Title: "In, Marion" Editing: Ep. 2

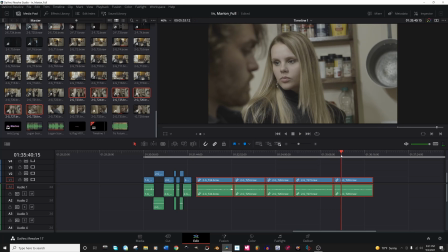every take is non-usable cannot use it and that sucks because i like this shot um
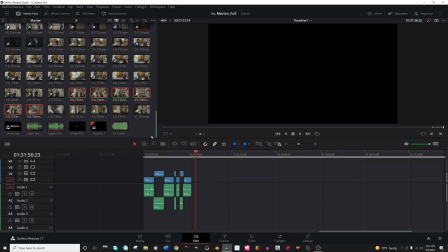she looks great but luckily we
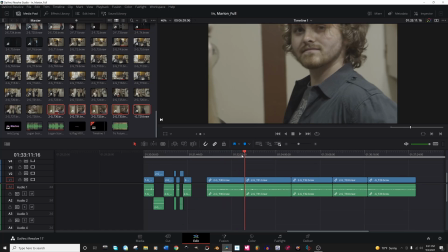have john's coverage which will work probably even better um
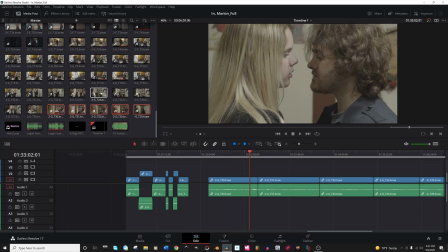for this last little shot because we shot at both sides because i i thought you know maybe in the edit i'd like to switch angles and kind of break that 180 rule or just right be right on the edge of it so
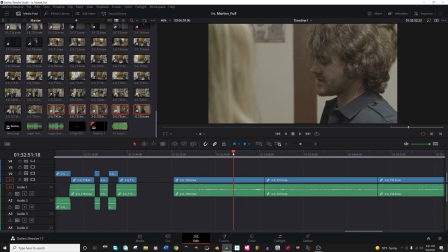I do have takes which is nice all right so again that leaves us
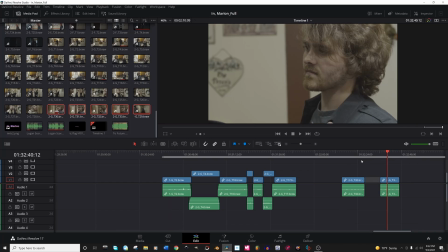with with two takes yay audio now the
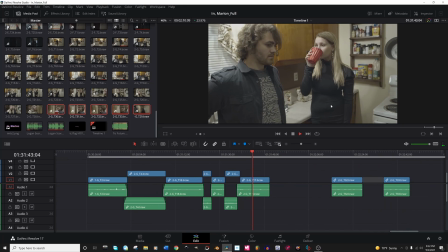question is now I love this part here you know I don't know if I keep doing this right there just her flipping the switch you know i don't know if i keep doing this like she
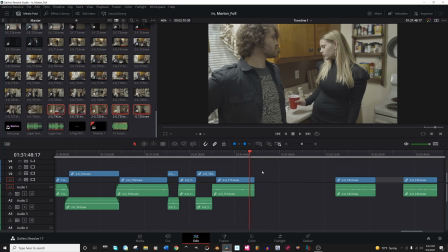doesn't stop it's not halted it's very natural that's great i want that part
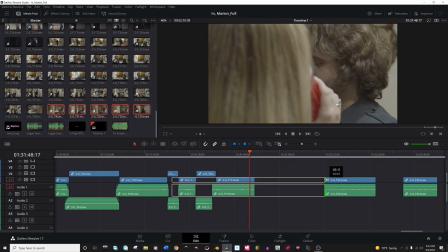but when he says when we're here
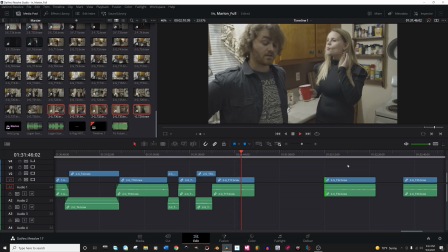and we have this moment do we cut into him i don't know if i contemplating that's the question
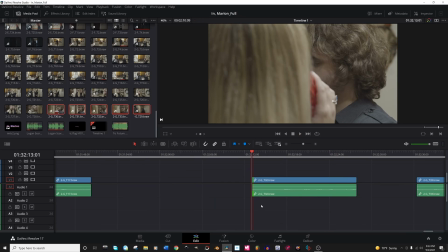um let's try it both ways so this shot's kind of cool it starts off she's kind of taking over the frame,
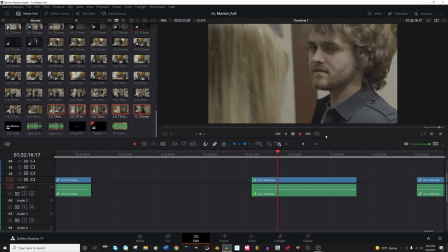and then she slowly moves out, revealing him.
No, I don't know if I can keep doing this.
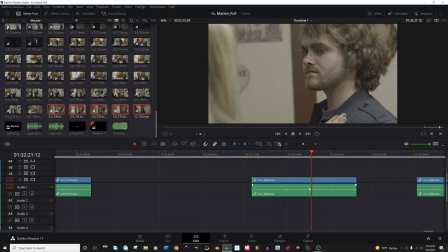That's sort of very visually representative.
You're done with me?
Okay, so if we do use um,
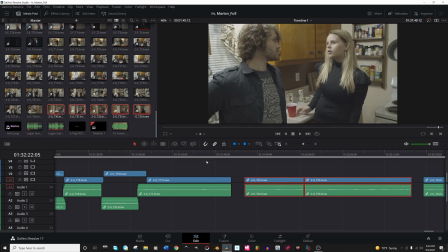you know, an insert for his contemplation here, we're gonna need to see where we're gonna edit, so, probably about there, right? Where she's taking that drink. Maybe about here where she has the drink?
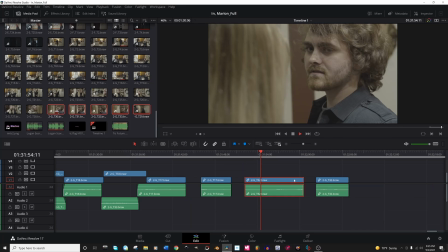Okay, so these are our takes. Rad. So another bit of continuity errors right here.
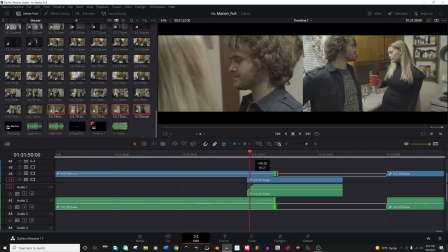He's looking down and he's looking over. How does that happen?
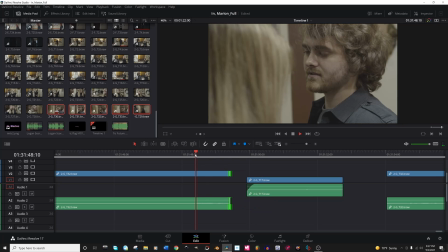So we've got to end there if we want it to match. Okay.
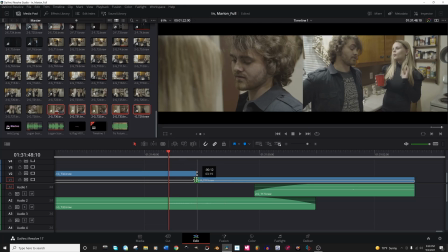So visually it does not work. We've got to bring it in more.
I don't know if I can keep doing this.
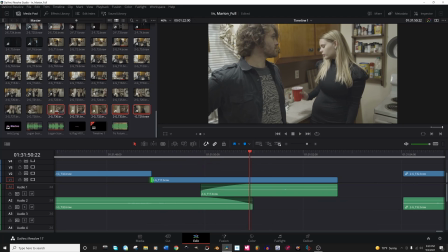because I want that right there. That moment is so great.
If I can keep doing this.
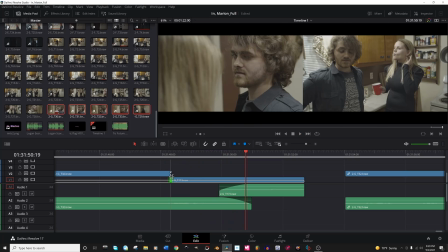Maybe a little bit more. Okay, so that doesn't match. When does it match?
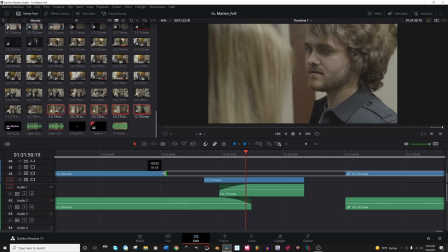Kind of here? Oh, wait, what am I doing? Again, the continuity's not going to match, but if the performance is better, then that's what matters.
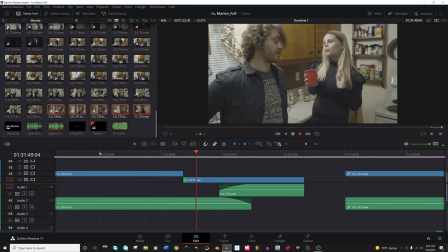No, I don't know if I can keep doing this.
That's like the best as far as matching the shot here is like you know down and looking it's still not great but okay let's find where we like it with her reaction and sort of base it off of that
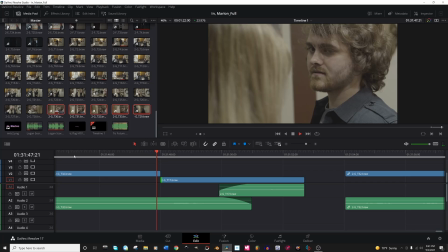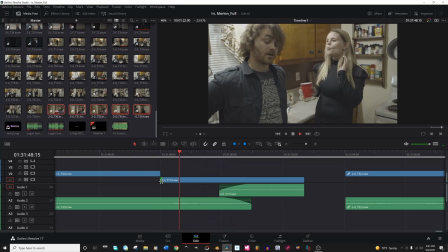i think that's a you know you can get right about there you know i don't know if i keep doing this whoa actually no i don't know if i can keep doing this okay you know what i
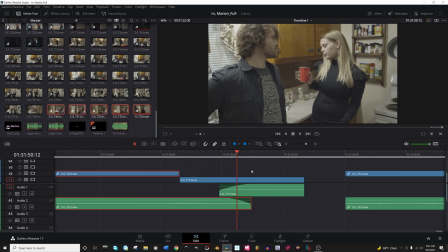think uh at least for temporarily right now whatever that'll work for me dog fuck maybe not because he looks so good john looks great in his in
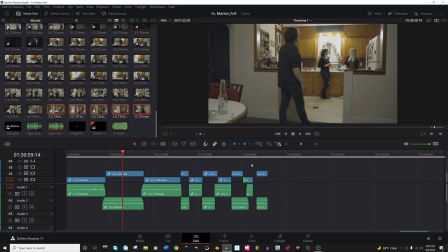his shot here all right i don't really love it let's watch it sort of more of the full thing so we can see how we feel.